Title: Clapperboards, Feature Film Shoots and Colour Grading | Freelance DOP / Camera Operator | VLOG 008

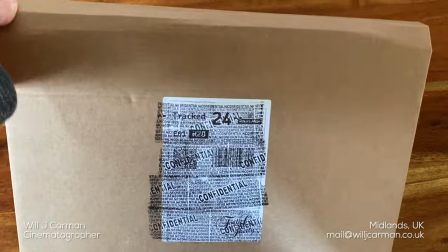Got a special little delivery this week. It's not necessarily gear-related, but it's more of a sentimental purchase.
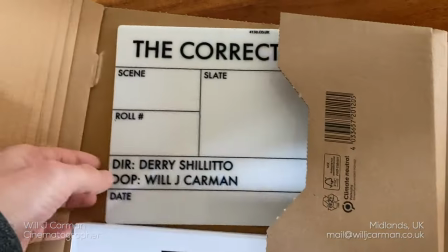It is a custom-made clapperboard for the feature film that I'm currently working on. As I mentioned in a previous vlog, this is my second feature film working as a cinematographer.
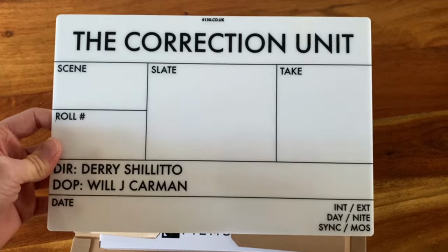And whilst I try not to be too much of a sentimental person when it comes to possessions and buying things,
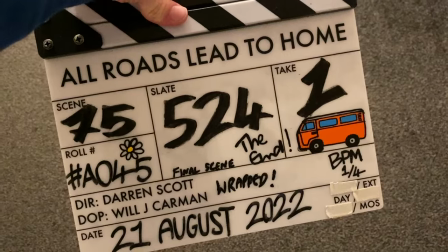when I shot my first feature film, I did buy a custom clapperboard for that,
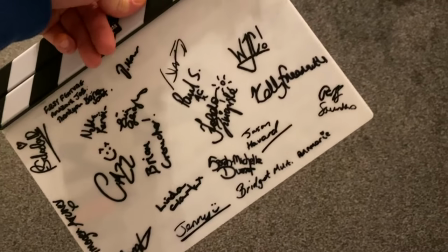which had the production as well as the director and my name etched into the slate. and when we wrapped that production I
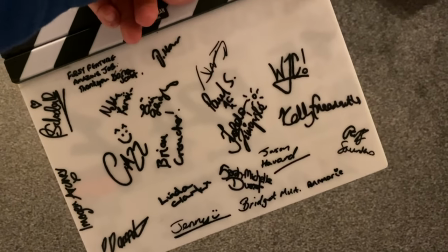had all the cast and crew sign the back of it and I coated it with a sealant spray on the front and back just to preserve all of the final slate
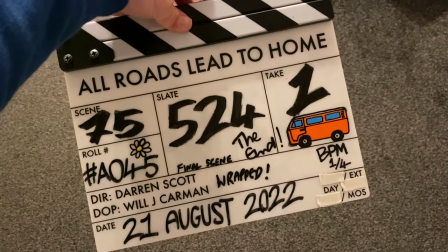information, the final scene, the final shot, the final take as well as the signatures.
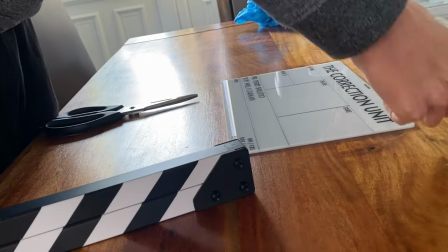This is a pretty indulgent purchase that I paid with my own money, it's not being charged back to the production but it's not every day that you get to shoot a feature film.
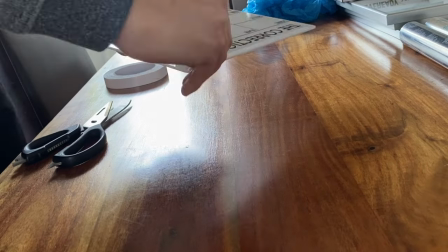This is only my second one and you never know, it could be my last or it might be a few years until the next one.
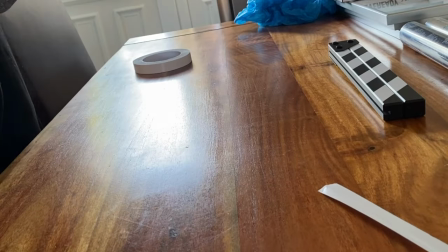So I sometimes think it's nice to cement these special occasions. And when we wrap this production, I'll do the same thing with this slate,
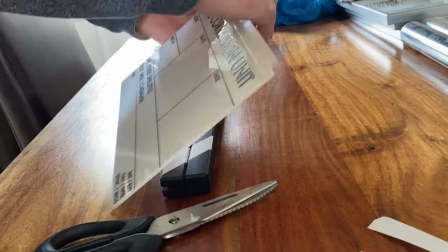have everyone sign it and seal the final slate information on the front and have it displayed on my desk with the slate for the first feature film.
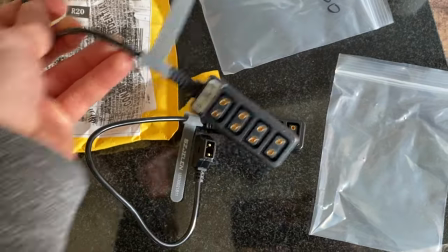Also received these two D-Tap splitters from AliExpress.
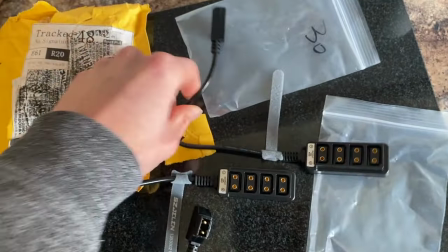Got a 30 centimeter and a 20 centimeter to help with powering accessories on the
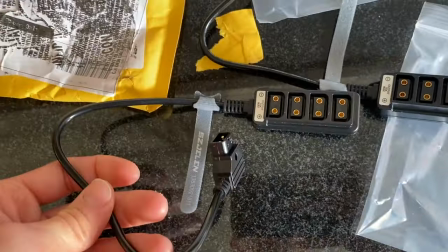camera rig and hopefully with these shorter cables will help keep cable management a little bit more tidy as well.
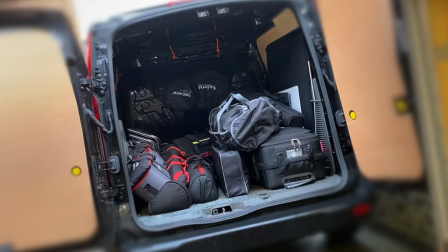Only one shoot this week and it's a pickup shoot for the feature film that I just mentioned. The shoot we were doing was taking place in this Airbnb location where the
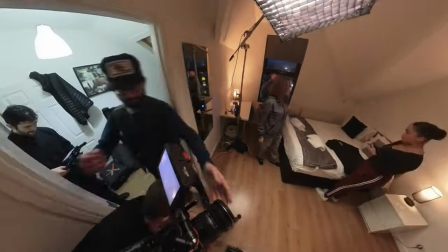room we were using was supposed to be a dorm within the school that's in the film.
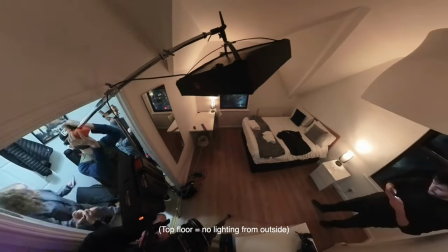It was quite a tricky location to work in just because we were on the top floor and the ceilings were slanted and curved so it meant that
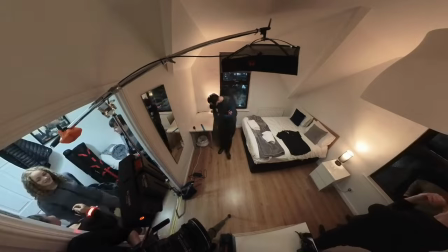using something like an autopole which would be usually something that I would look to use in a space like this just wasn't going to be possible
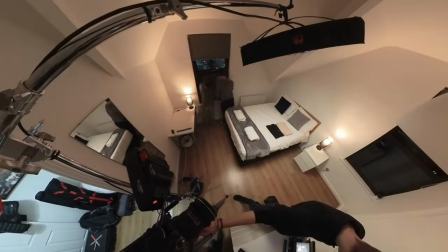it wasn't like a normal space where you have normal height ceilings so it became a bit of a challenge to light and the space was also really
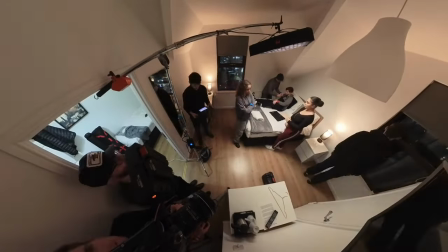small and was covered in white walls which is exactly what you want as a cinematographer really small space with white walls so that light can bounce
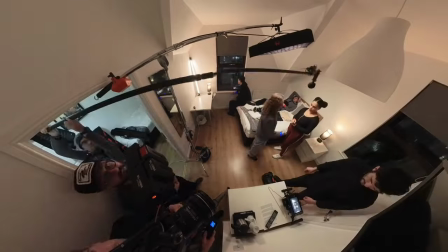all over the place and make it really difficult to create contrast it's just perfect
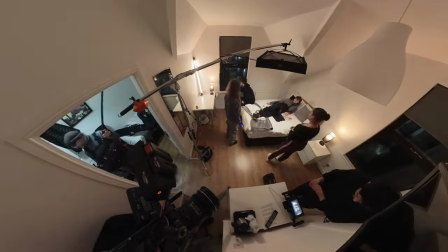This is one of the common issues you come across when working on low-budget shorts and feature films. And ultimately, it is my job to solve these problems to the best of my ability.
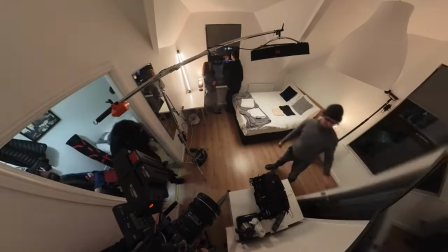Because the space was so tight, we weren't really able to hide any lights to the left or right of frame.
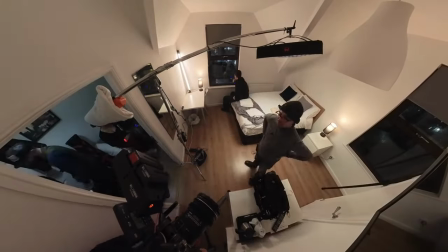We were pretty much seeing the entire space. So the only option we really had was to use the faithful Falcon Eyes light again.
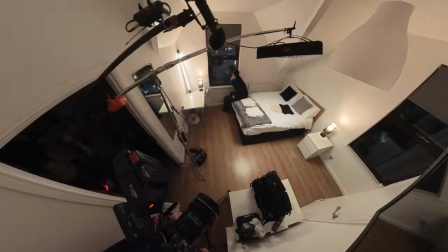We stuck it on a C-stand with a boom arm and used it to try and replicate a
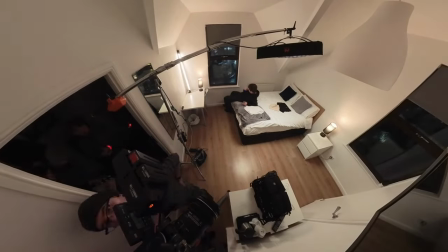top-down ceiling light that we could have over our characters and get it as high as possible into the ceiling.
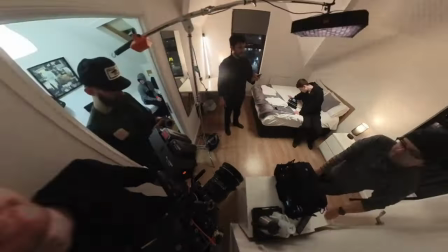And we were just shooting a couple of scenes in this room, but because it had quite a few actors involved,
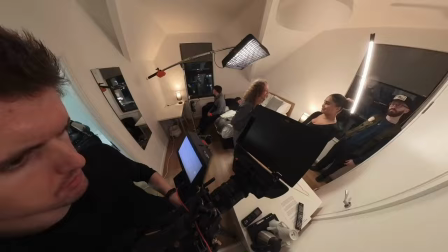it was quite a tricky space to work in to get enough space in for wides for the actors,
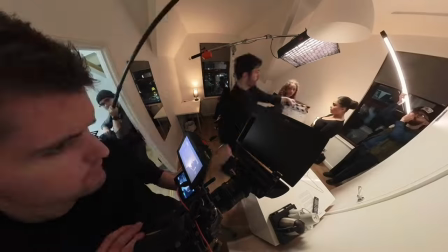as well as space for the camera and the boom for the sound. We tried to make use of practicals using a couple of lamps on the tables.
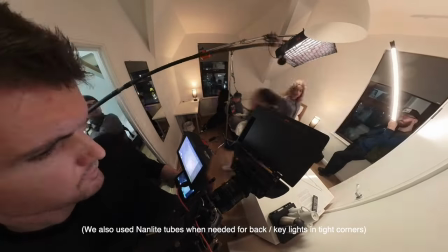And me and my gaffer tried to just amplify the light that those were giving off with the Falcon Eyes just to raise levels and create key lights on our actors.
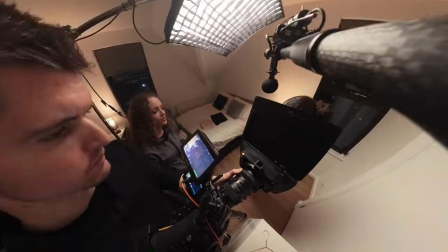So yeah, it's definitely one of those shoots where it can feel quite difficult to create good-looking images because of the limitations of the space we had available,
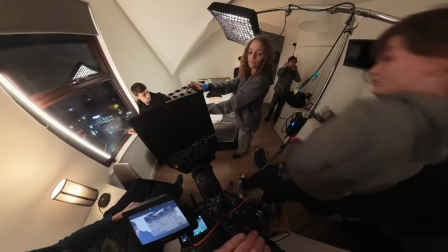the lack of set dressing, and obviously the white walls we had to deal with, which can make creating contrast quite difficult.
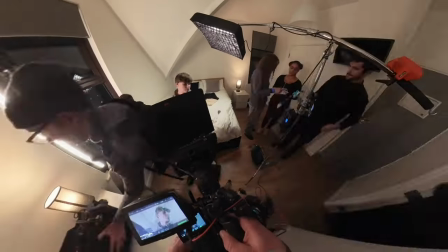But as always, we try our best in these situations to create the best-looking images possible that serve the story of the film.
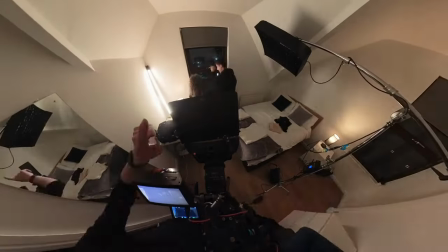And all in all, I think it was a pretty successful shoot.